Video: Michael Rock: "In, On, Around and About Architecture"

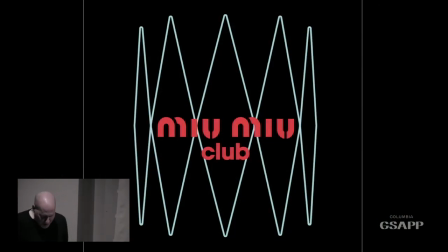It's 20 minutes long, so it goes on. So we continued on
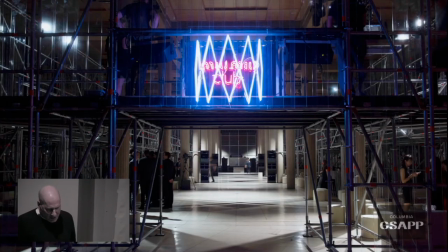with a whole series of these kind of spatial experiences which were really about an event, about mixture of art and a mixture of video and everything together.
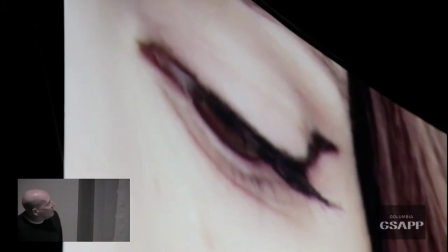And so a lot of these things had kind of club component to them or a party component to them,
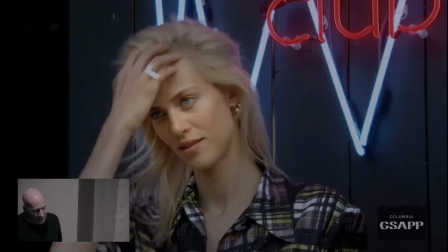then a fashion show, then another event. And so it's really about mixing all of these things together. And in this one, a kind of launch for a project for MiuMiu,
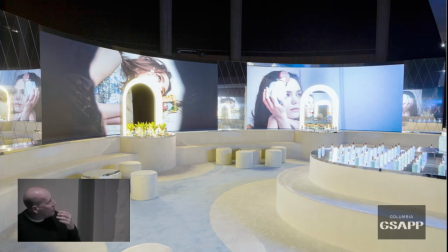we designed these special powder rooms where you go into and the rooms, the walls were basically all animated in some ways.
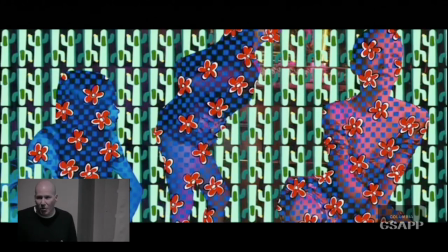And so you took the basically like these combinations of old images and new images and then animated the walls.
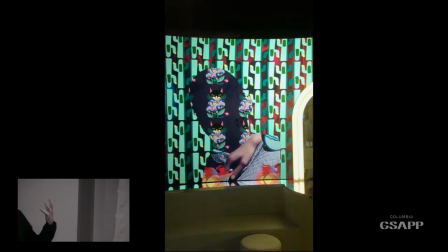And so you have a sense of the whole space changing around you as you're walking through it.
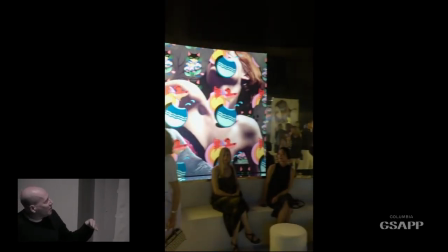So a kind of real time collage work which is happening in space.
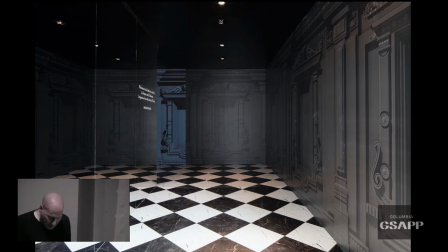And then finally, in these projects, here a launch space where the whole thing is designed between video and mirror. So it's a space about something which is for men and women, perfume for men and women. And so the idea was to break down the visual space as much as possible.
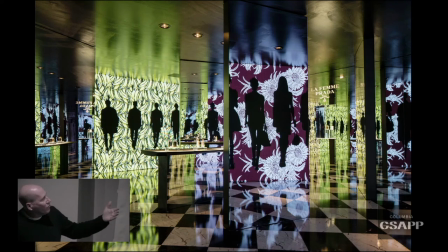So when you went in, you have no idea of what wall is what and how they relate to each other.
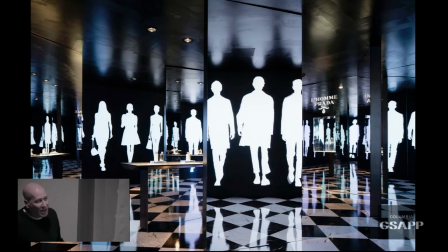And so you have this kind of complete environment that you get immersed into the different parts of it.
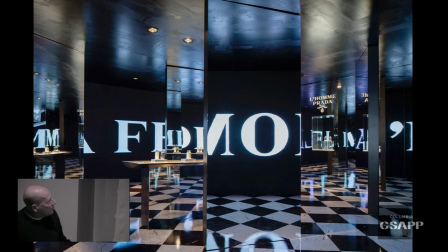And parts of these are playing on video and parts are playing, are mirrors of what's happening on the video.
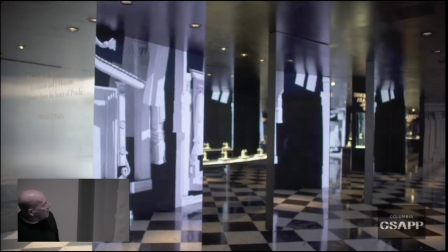So you have this kind of strange relationship between the two. And then the idea is that the architecture is always dissolving away and becoming something else.
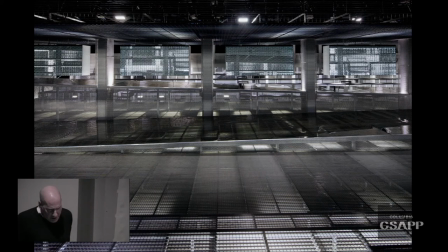And then this recently from last fall, a space together with OMA in Milan,
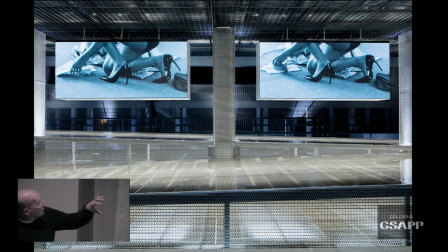a huge fashion show space made a medal and here we worked on a project which was the a series of films designed together with David O. Russell the filmmaker who made American Hustle and the film is made to go
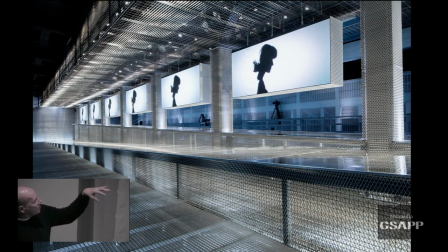and enter into the show space and play as a backdrop to that as well
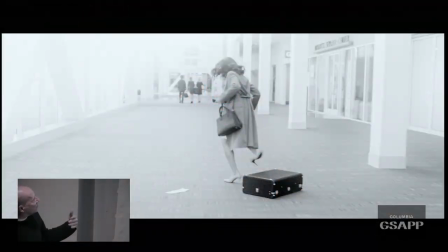and so you have this kind of constant relationship between the film and the fashion on the screen. Can you hit click that to go.
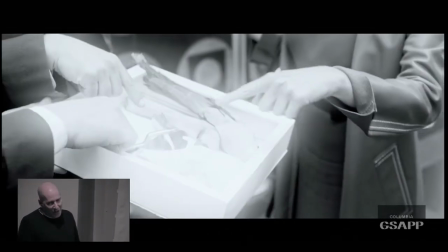And so part of the story was to have this kind of suspense story that's playing on the backdrop of something which is like quite banal like a fashion show
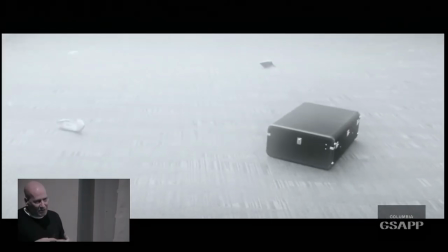so that between the relationship of the kind of story that's happening on the screen and then the story that's happening on the runway.
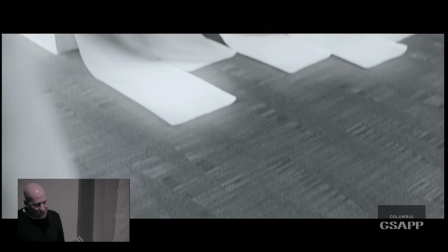And this this film also was designed to play out certain ideas about between plot and narrative
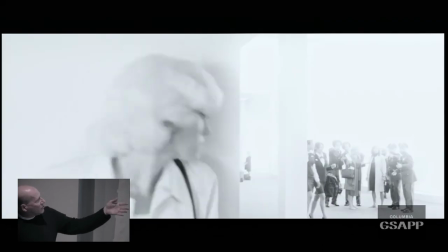in the sense that the actresses change all the time but who's playing the main role,
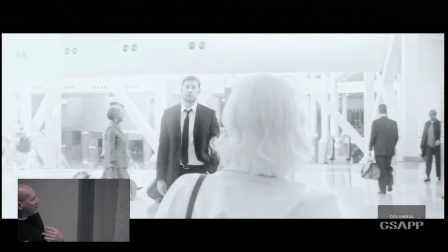and so you can follow the story of the plot,
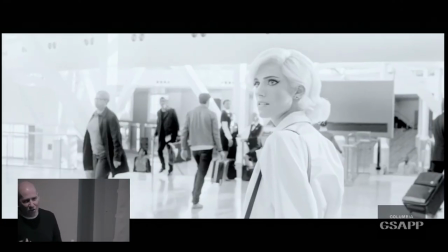even though the characters within the plot change constantly.
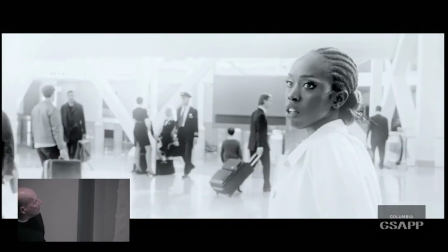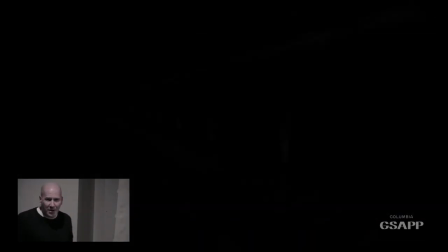So here I think it might need to click again, I can't remember. Let me see.
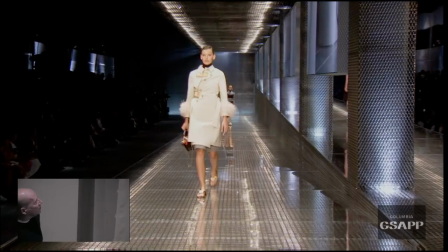Oh, sorry, no, okay. This just shows you the relationship with the spaces.
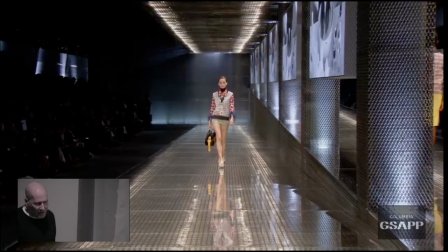So this is kind of a strange relationship between the cinematic and the actual. So this
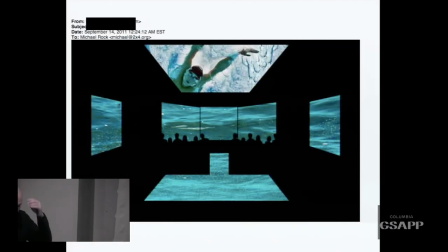So then we get back to this issue with this email from Kanye and this relationship of can you come up with an idea of seeing something simultaneously in all these different ways.
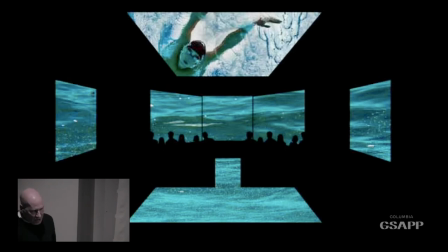And so Kanye had made this sketch and said, I want to create a theater where you're totally immersed in this film.
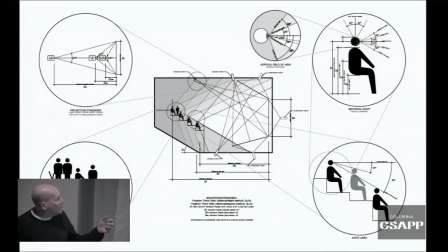And so of course we can think about that through rendering and we start to think about that in the very technical ways of how you can see something.